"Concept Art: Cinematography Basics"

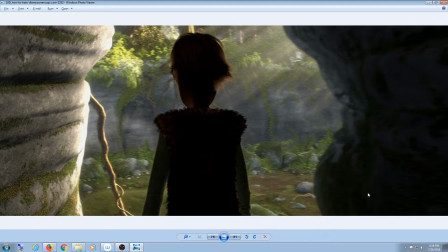As with the shot from Batman Begins, you can do lots of cool stuff with silhouette and contrasting highlights and shadows to make your compositions look cool, basically.
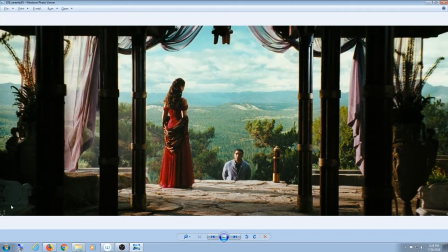And again, framing elements and beautiful landscape and I think this is a really beautiful shot just to admire.
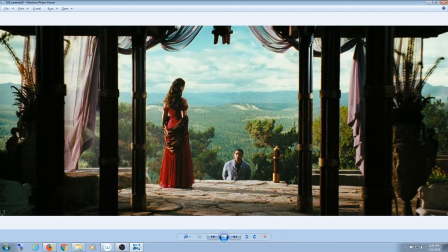What are some other things you might notice about this shot? It's like a What makes it work? What's cool about it? You guys tell me. It's super big. Okay. Like, it gives you a lot of space. What else? Color contrast. Good. Color contrast. Yeah.
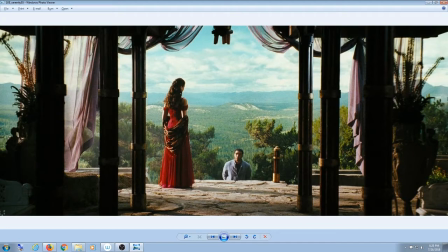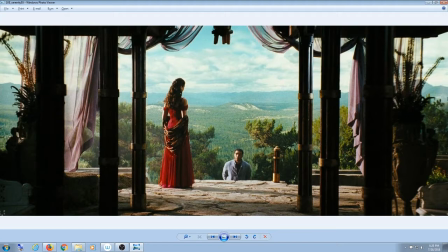Okay, awesome. And you're saying that the colors like reflect their personalities as well. Mm-hmm. Yeah. For sure. What else, guys?
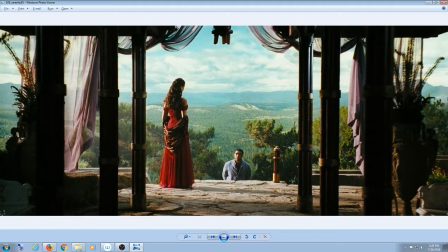It is very balanced, but not perfectly symmetrical. You're absolutely right. Anything else you guys notice about it?
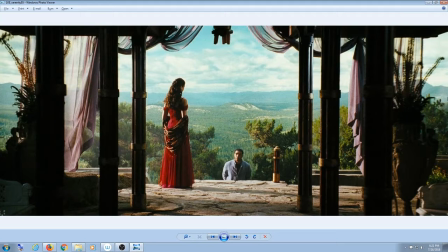There's a lot of background. Do you notice how the mountains kind of fade into this sort of blue-green haze? Like, I don't even know if that's a real background or if it's some kind of composite image, but it looks really good.
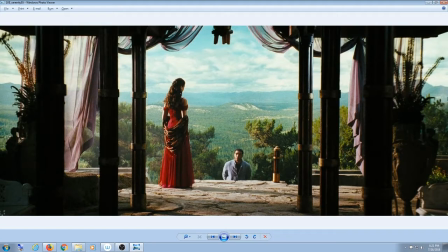It's a simulation. They're in the Matrix. Okay, any other observations? Any questions about what we just ran through? We did kind of do at least a jog, if not a sprint.
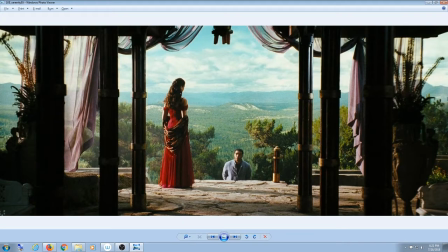No?
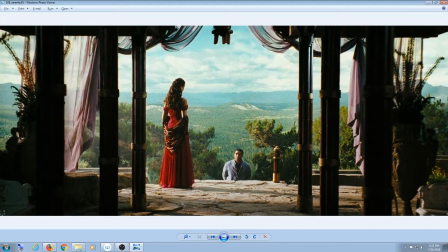Okay, well, if there are no questions, and it's clear why I showed you this, no one is confused on that point. You learned a thing or two. Excellent. Objective achieved.